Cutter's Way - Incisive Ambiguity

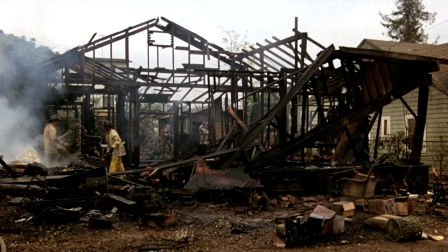[8:23]
When Cutter's house burns down, incinerating Mo to death, is Cord responsible?
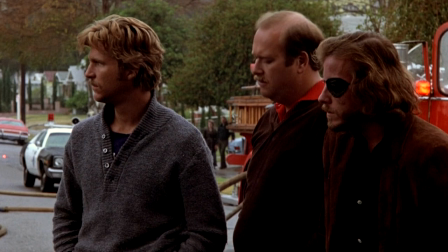[8:28]
Cutter sent him a threatening blackmail note just before this happens, but we are not privy to the truth.
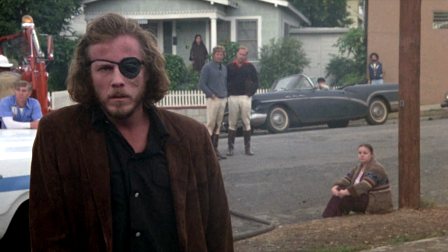[8:33]
So was it an accident, coincidence, suicide, what? Speculation is all we're left with.
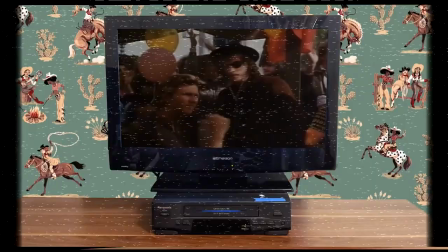[8:38]
In this film, you either don't know anything at all, or you don't know anything for sure. And not everyone is comfortable with that.
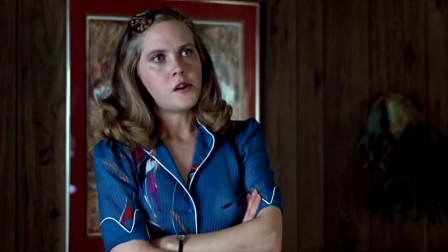[8:44]
Me, I don't mind it much. Apart from the fact that Valerie disappears from the narrative just prior to Cutter's house burning down and is never seen or heard from again.
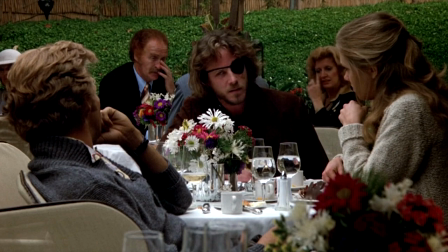[8:52]
Now you see her? No, you don't. The film burns some significant time, setting her up as a prime mover in Cutter's blackmail plan, establishing a relationship with Cutter and Bone.
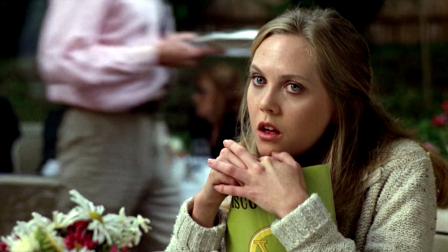[9:02]
Consequently, wondering where the hell she went is something of a distraction. Did Cord kill her too?
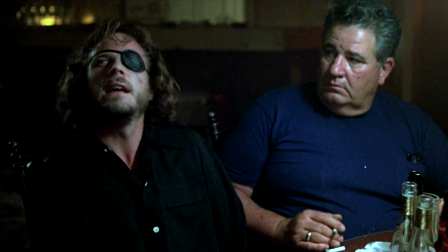[9:07]
Did she just bail out? Did the studio cut the rest of her role for some reason? I don't fucking know, and neither will you. Cutter refers to Melville's Moby Dick early in the film,
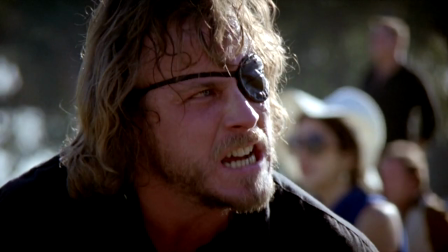[9:16]
and it provides the initiative to wonder if he imagines himself as a righteous Ahab character on a crusade to do battle with a great white behemoth. Certainly, there's also a touch of the Don Quixote about his obsessive drive to tilt at a particularly impregnable windmill in the form of J.J.
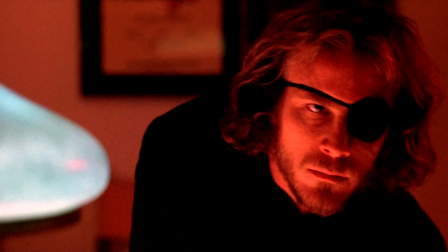[9:33]
Cord. After Moe's death, he blames Cord, and revenge becomes more his motivation than seeing justice done for a murdered girl or to tear down the hierarchy.
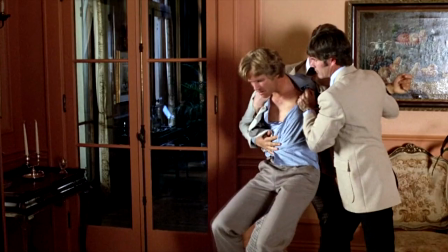[9:41]
When he and Bone infiltrate infiltrate a garden party in the grounds of Cord's stately home, Bone is caught by security and taken before Cord.
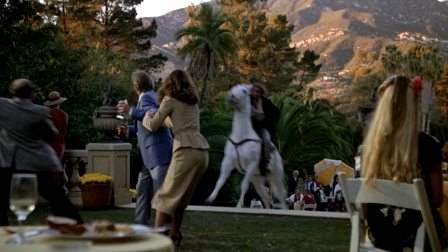[9:49]
Chased by heavies, Cutter rides a horse out of the stables, leaving mayhem in his wake as he gallops through the ground scattering guests and buffet trestles.
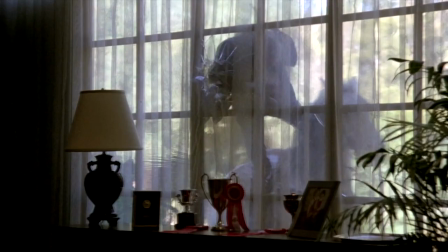[9:57]
A disabled and gnarled white knight on a white charger chasing down a dragon. Thrown by the horse through the window of Cord's drawing room, he is seemingly killed.
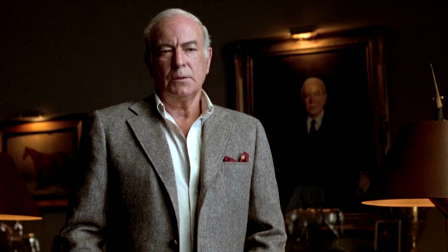[10:05]
Bone rushes to his side and takes his automatic pistol. He places it in Cutter's dead hand and aims it at Cord.
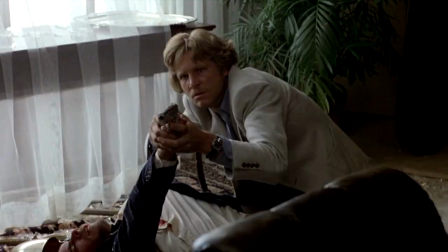[10:11]
Two men, two fingers on the same trigger. Finally, Bone has found enough grit and vertebrae to commit to something, to take a stand.
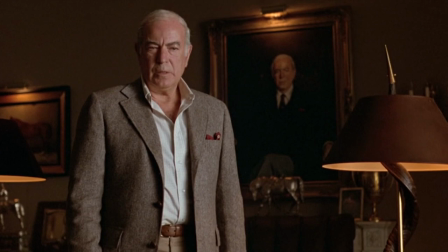[10:19]
It was you. He accuses Cord. What if it were? Cord replies with a chilling confidence of the monstrously entitled. In a display of consummate sneering arrogance, he puts on his mirrored shades. Simultaneously, the screen goes black and there is a booming gunshot. The film ends, we don't see the outcome.
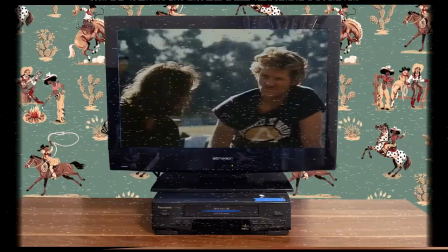[10:38]
We are left to construct it in our mind's eye. Just to be clear, I don't mind the lack of exposition, the ambiguity,
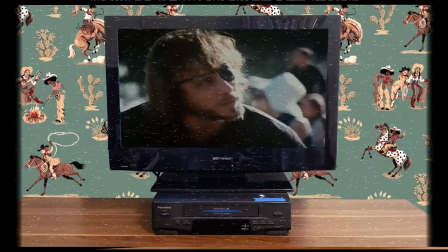[10:44]
the absence of character backstory and history, or filling in the blanks for myself, or indeed the ending.
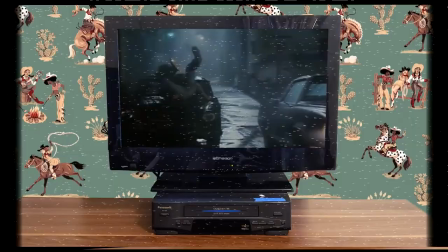[10:50]
In my reading, it's simple. Cord is an evil monster who murdered a girl, dumped her like so much garbage in a trash can, and Cutter is right about him.
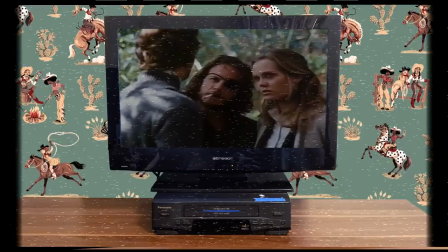[10:58]
He is so rich and powerful, he feels he is above the law and can sidestep all consequences.
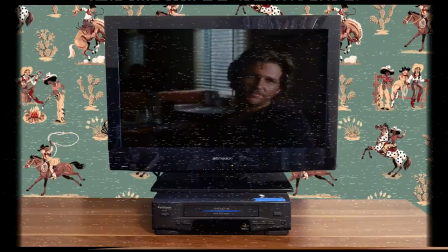[11:03]
Whether Cutter wants the money or justice from the blackmail scheme or both, I'm indecisive about,
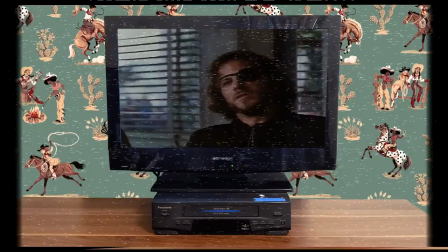[11:08]
but judging by his hatred of the system, I lean a little more towards the justice angle.
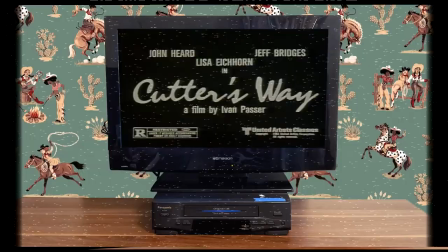[11:13]
In the end, Cutter dies and Bone executes Cord. That's how I see it. Anyone else is at liberty to explain it differently.
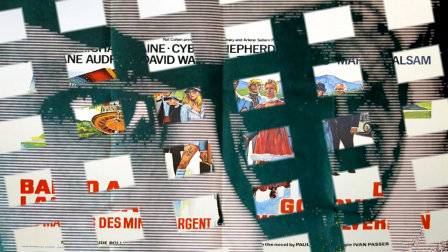[11:20]
Judged from what I've experienced of his work, this is the best thing director Ivan Passer ever did.
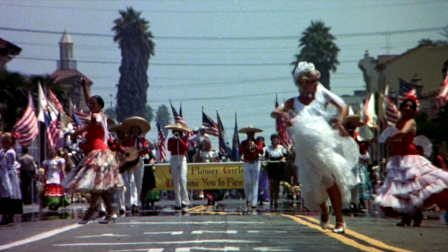[11:26]
The score by Jack Nitzsche is wonderfully haunting and hypnotic.
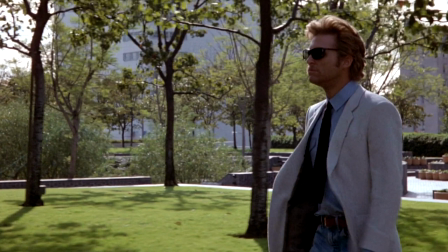[11:29]
Jordan Cronenweth's cinematography is dazzling and crisp, making good use of the sun-splashed Santa Barbara locations,
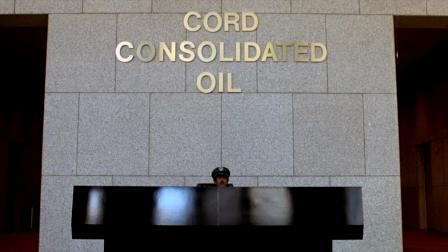[11:36]
infusing the daylight scenes with a glossy and plush veneer of colourful menace and unease.
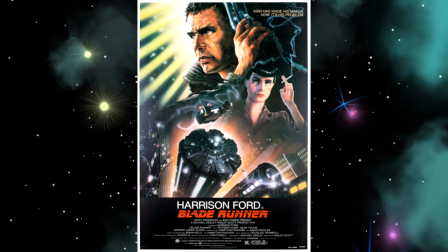[11:41]
Cronenweth went on to do stellar lens work on Blade Runner.
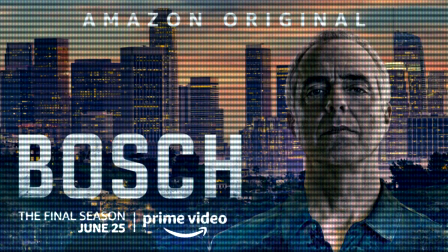[11:44]
Screenplay by Jeffrey Alan Fiskin, who these days is a writer and producer for the detective series Bond,
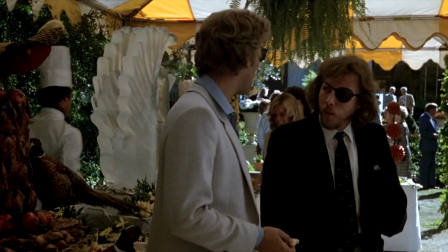[11:50]
has a lot of smart lyrical dialogue that manages to be clever in an uncontrived way.
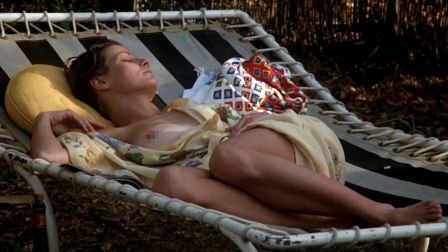[11:55]
The construction of the narrative is fine, but it does slow to a crawl when Bone and Moe get together for the lead-up to the inevitable bedroom scene.
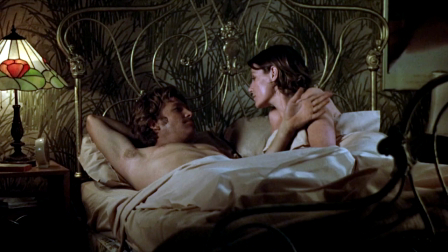[12:02]
This drags a bit. The main purpose is to illustrate further Bone's inability to commit to even spending the night with someone he genuinely cares for.
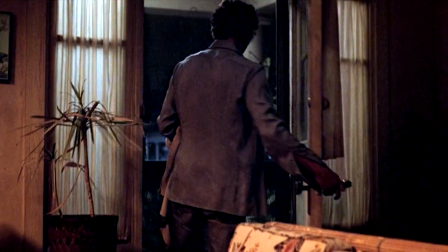[12:10]
He creeps out of bed and leaves the house. Next day, it is burnt down and Moe is dead.
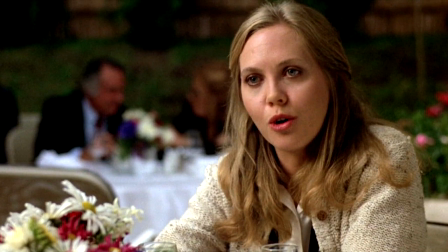[12:15]
Before summing up, I'm going to mention once again that dropping a character from the narrative for no explicable reason was a serious misstep.
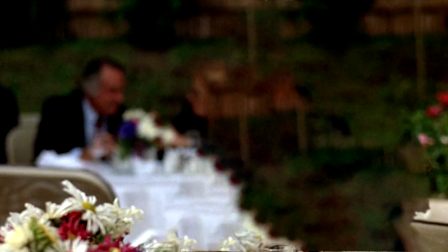[12:23]
It derails things. Sometimes a bit of clarity is needed now and then. Okie dokie, here we go.
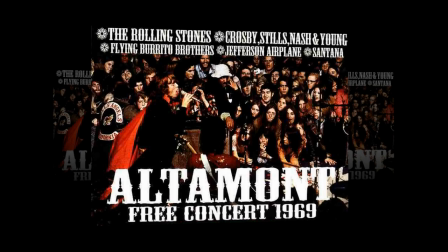[12:29]
Counterculture died at Altamont in 1969.